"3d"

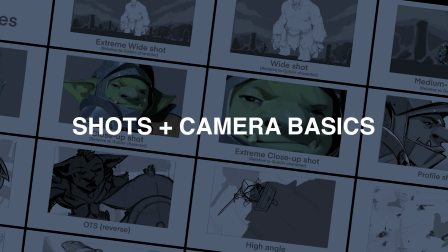[0:00]
Shots and camera basics. In this lesson, we'll talk about the various types of shots and camera motion we have at our disposal.
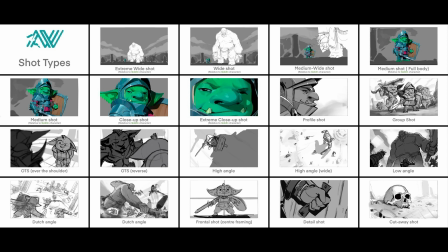[0:08]
What they're typically used for, what they're most effective for, the variations between them, the distinctions between them, how some of them combine into becoming other shots. We're going to talk about this from a 2D perspective in terms of just flat framing, but also a couple of demonstrations of how that stuff looks in 3D.
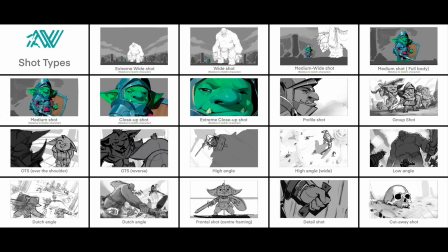[0:25]
Because I think camera motion and camera moves are better demonstrated in 3D, because then you can really actively see what each of them is doing and what the distinction is between them. I know you'll be familiar with an awful lot of these, so please think of it as a refresher,
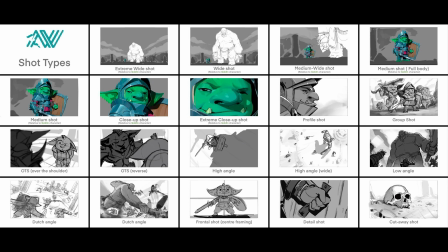[0:39]
something to get nice and clear in terms of our terminology, so that when I'm referring to things by certain names, you know exactly what I'm referring to. Because depending on what sphere of the industry you work in, some of these terms, especially for camera moves and things like that, get kind of interchanged. And I think it's important that we just establish that we're all talking the same language here.
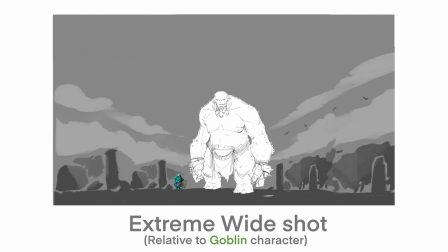[1:01]
The first type of shot I've got here as a demonstration is an extreme wide shot.
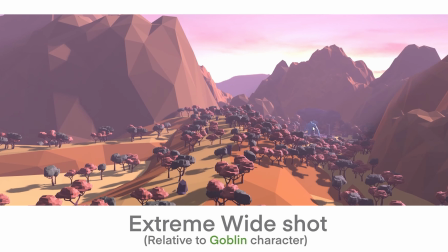[1:05]
So these are your huge establishing environmental vistas, essentially.
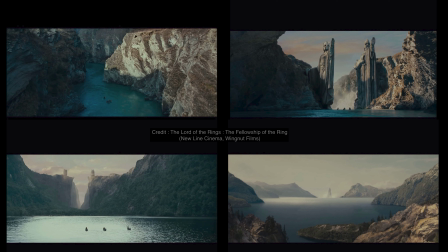[1:10]
Usually they're wide enough so that even a large object or a large character would still appear relatively dwarfed by the scale of the shot here.
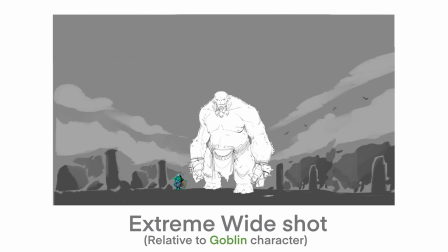[1:20]
With all of these terms, they are, as noted here, relative to the goblin character. So this would be an extreme wide shot relative to this goblin character.
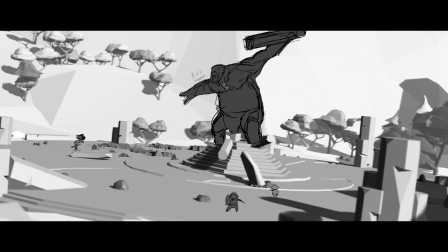[1:28]
This would still be a wide shot relative to the ogre as well, even though the ogre is like 10 times bigger than the goblin, right?
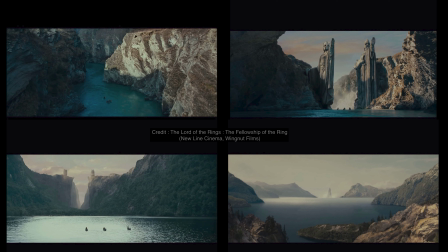[1:34]
So what you're typically doing with these shots is, you've got your massive vista, or you've got a very large establishment.
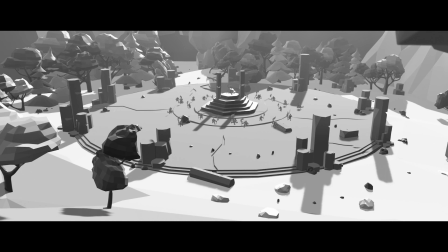[1:41]
So you have a lot of environmental detail. You are very clearly laying out the staging of something.
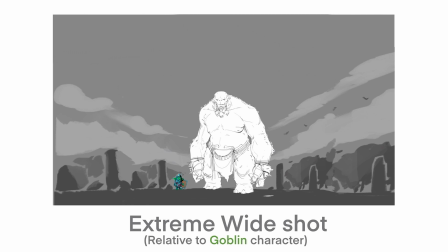[1:47]
This is where you're going to have your dramatic compositions with large environments in which you're going to be actually active in.
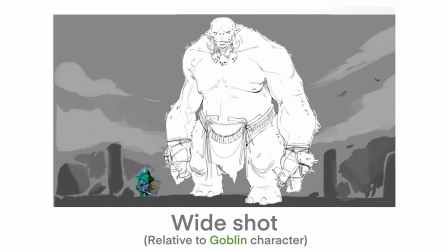[1:54]
The wide shot is more again, relative to the goblin. The character is bigger on the screen now, still very small. The emphasis being on the clarity of the environmental information, the relationship with that character to the environment.
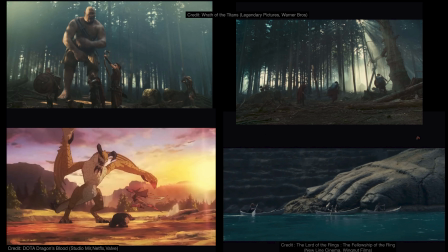[2:08]
It's framing things very clearly within an environmental context. These types of shots are usually used for, say, an establishing type shot early on in the sequence, where you want everyone to know exactly where we are, right? We want to show clearly where the staging is, where all the characters are relative to one another.
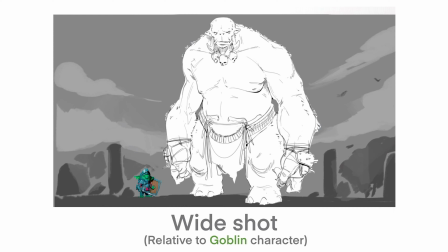[2:27]
Or these can also work very well as big dramatic shots,
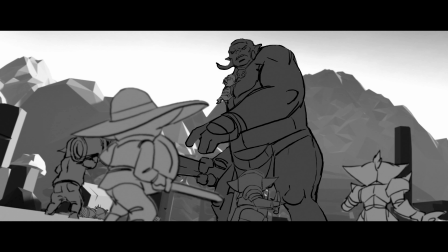[2:32]
especially if you have a large scale difference like we have in this with the goblins versus the ogre.
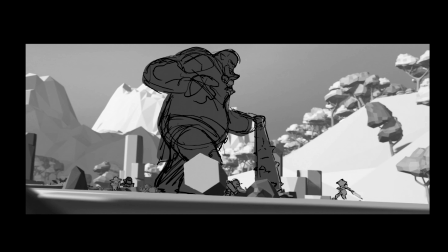[2:37]
We're going to have to go wide, in order to get that full size relationship. Next is, you can sometimes refer to these as a medium wide.
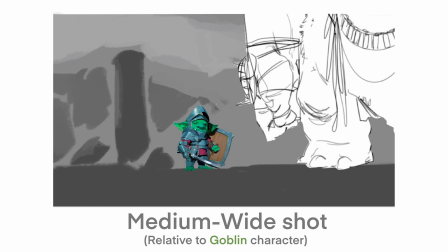[2:45]
What this kind of shot gets you is you've got a full body of the character, but you've still got plenty of localized environmental detail, right?
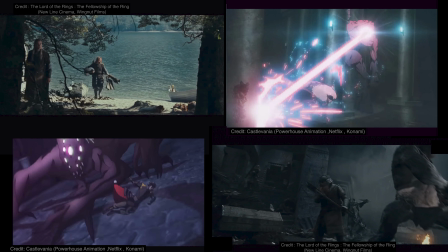[2:53]
You can still tell everything you need to know about the local environment to that character. Really useful for staging, really useful for clear groundwork, to see a character act and perform actions, a dynamic motion through the camera, or lots of Z space action, right?
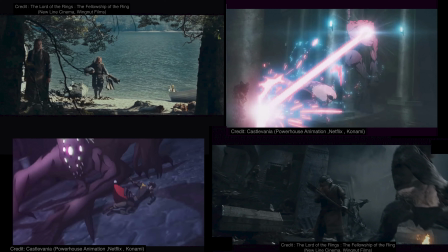[3:09]
This kind of distance works really well for that, because you can see the character clearly, you can read the silhouette clearly. This is where the silhouette really starts to pay off, more so than details on the character.
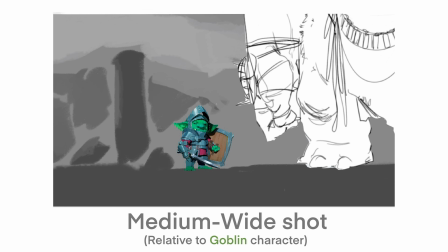[3:20]
And so you can usually build enough context within a shot like this. As with all of these shots, it's all about how we use them in conjunction with one another anyway. So we're never going to have an entire film shot on medium wide shots or close-ups.
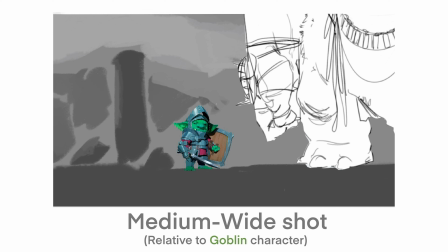[3:34]
It's all about using an extreme wide shot to establish, then medium wide shots to continue clear groundwork and dynamics, and then close-ups for intimate moments or punctuation on action. Next type of shot then is the medium shot.
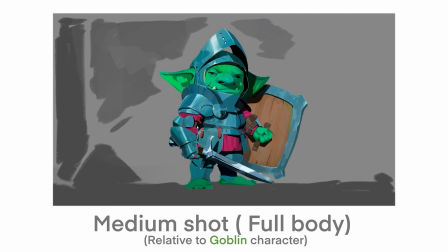[3:48]
This is the full body variant of a medium shot. The character is the focus here, right? The environment is not the focus at all.
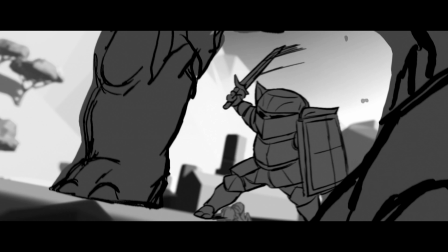[3:54]
We still have that context. You can still see that we would still pick up environmental detail here.
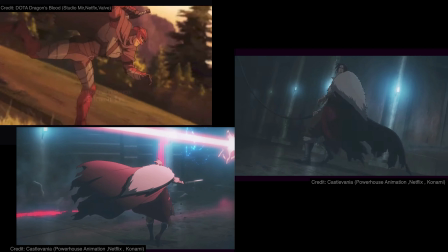[3:58]
That's typically not what it's about. That doesn't mean it can't be about that, but typically a medium shot is that you are focusing on a character in a full body sense.
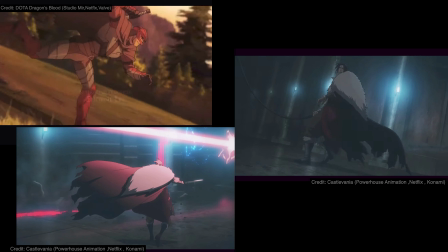[4:08]
These are going to play in really well when it comes to those cut-ins for very specific actions or performance beats. The silhouette of the character is going to read really strongly here, but you would also start to pick up facial details as well in these kind of shots.
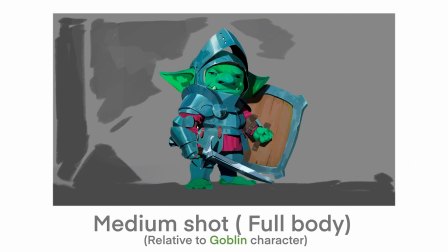[4:21]
So these can work for a range of action, performance, emotion as well.
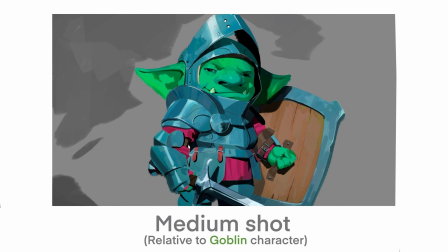[4:26]
And getting a little closer each time now. The medium shot, this is the kind of knees, cropped off at the knees type of medium shot.
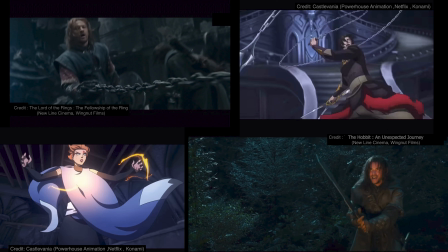[4:34]
This is a fairly typical framing for a medium. Again, it's just a little bit closer. You're not going to get that full grounded footwork in these kind of framings. Basically, the rule is the more the emphasis needs to be on performance, particularly upper body performance or facial performance, the closer the choice of framing wants to be.
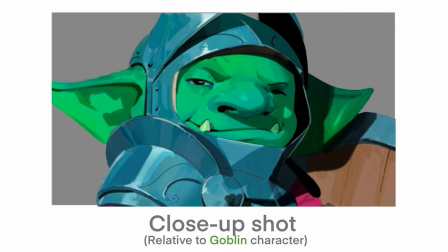[4:52]
Hop in again now, a classic kind of close-up shot here. So this is all about the head and shoulders.
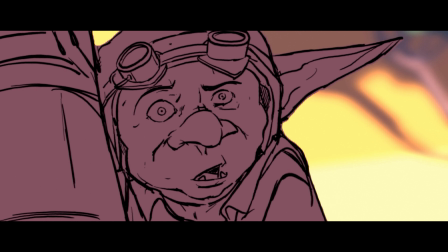[4:57]
We want to be able to read the facial expression perfectly here. We want to get a bit of upper body, so any hand gesturing can still read within the bottom of the frame.
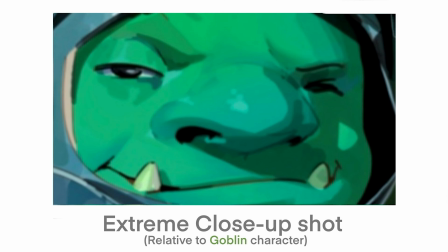[5:05]
And then we have the extreme close-up. So this is all about the expression and the intensity of an expression, right?
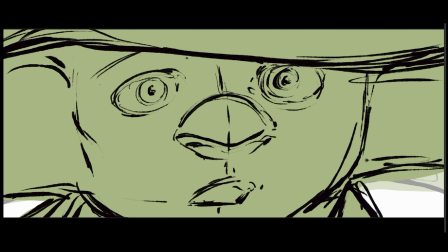[5:12]
We really, really want to focus in on the clarity of an expression here. So we're all about the eyes, the nose, the mouth.
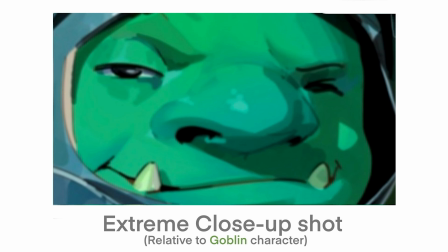[5:18]
This is not the body posture. This is all about the emotion of the character. If we really want to hammer it home, we go in for an extreme close-up.
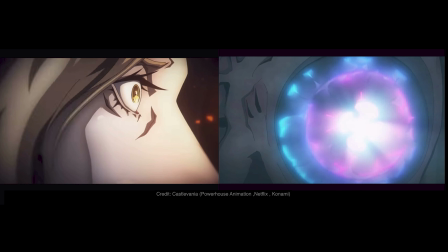[5:25]
Now, there are other extremes as well, you know, like just going right in on an eyeball or something, right? So again, like if you think about how these things fit together, you know,
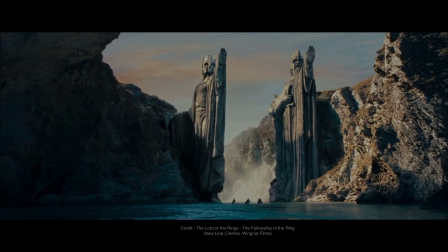[5:32]
if you went from this kind of framing to an extreme wide framing, like the drama of that would be quite intense.
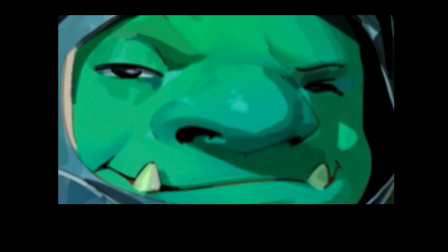[5:39]
By putting two things like that together, you capture the emotional intensity and then you transfer it onto the epic vista, and then vice versa.
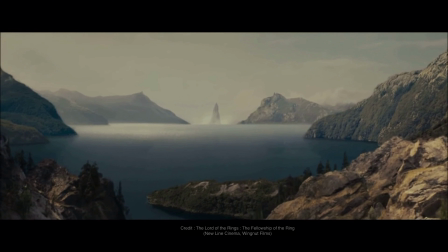[5:47]
You take the epic vista, the scale of that, and then you load that onto a close-up of the character.
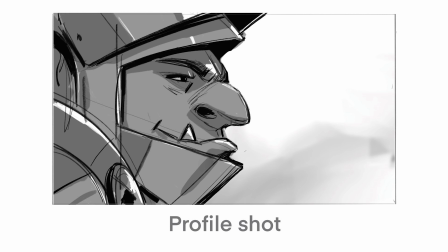[5:53]
Incredibly powerful stuff. Another shot type here now is the profile shot. This is just right round to the side. Very dramatic.
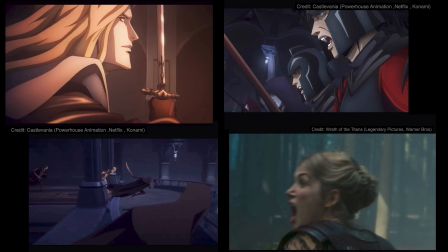[6:00]
I find they're incredibly useful for shots where you have a conflict between two characters and you're really trying to intensify the tension between those characters. Like this character is on this side of the screen looking at the profile, the other character is on the other side of the screen looking with the other profile.
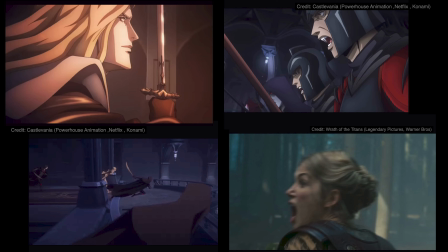[6:18]
These work really well as like a still punctuating moment within action. So if you've had an action sequence happening, you've got all these dynamic camera angles and everyone kind of stops, like they ready their weapons.
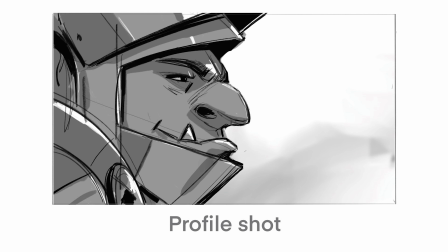[6:29]
You cut to a profile like this, stillness, allow it to be still, and then boom, he runs forward.
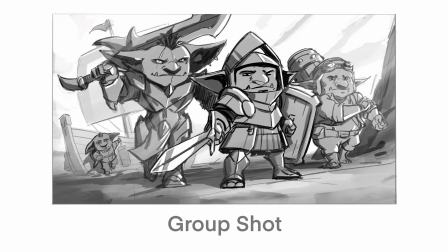[6:35]
It can be very, very effective. Group shot, when you have any number of characters together and you frame them deliberately in such a way as,
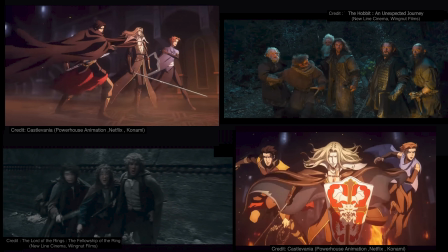[6:43]
you know, you want the camera to be taking in a multitude of characters, either 2, 3, 4, however many you want.
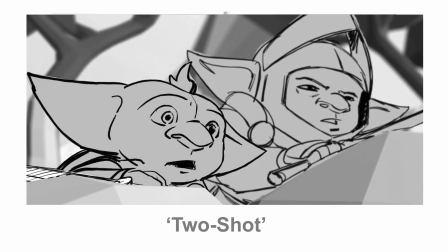[6:48]
There are many, many variations of this. Next up is a two shot. This is where we have two characters, usually next to one another. They might be in conversation, but standing side by side typically. Or they might be one behind another.
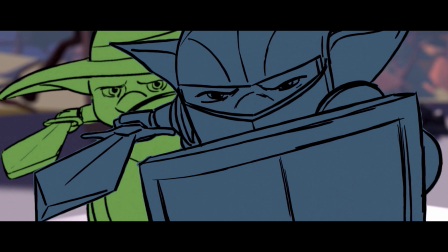[7:04]
They're usually looking roughly in the same direction, or they might be facing one another, having a conversation within the same shot.
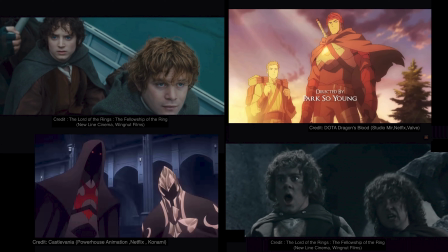[7:11]
It's usually a combination of two characters in a mid-framing, or sometimes a close framing, so that both characters are given prominence on screen, so that any interaction and performance between those characters,
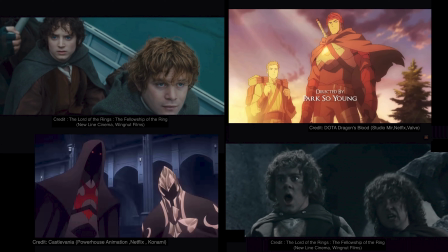[7:24]
they can also end up being part of a larger group type of scenario where you've got multiple characters spread out and
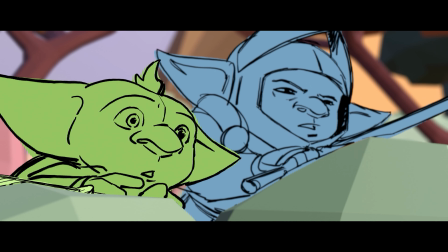[7:32]
two of them are next to one another. So when you cut to either of those characters for a reaction or a dialogue, they're both going to be in it.
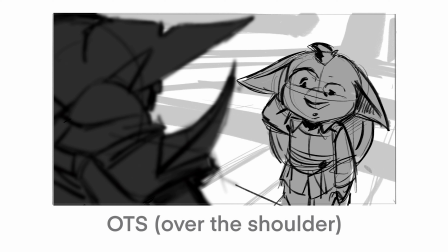[7:38]
So there's a number of uses for it. So another one we will use quite often, over-the-shoulder shots serve a number of purposes. As demonstrated here, they're very good for when you have a moment between two characters and they're having a conversation or there's something between them.
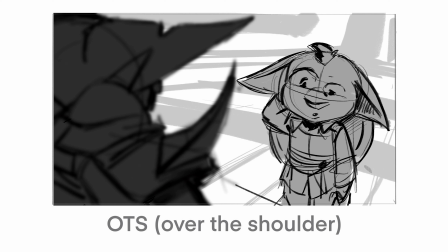[7:56]
You see the reverse of the shoulder here. What we're doing here is we're placing the entire emphasis of this shot on these two characters.
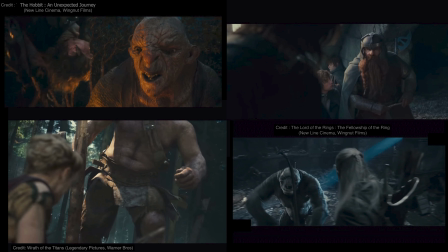[8:03]
And we're doing it from the almost perspective of the character that's in the foreground. And we're putting the camera over the shoulder of that character to look at the other character. And this sets up a nice dialogue between the characters.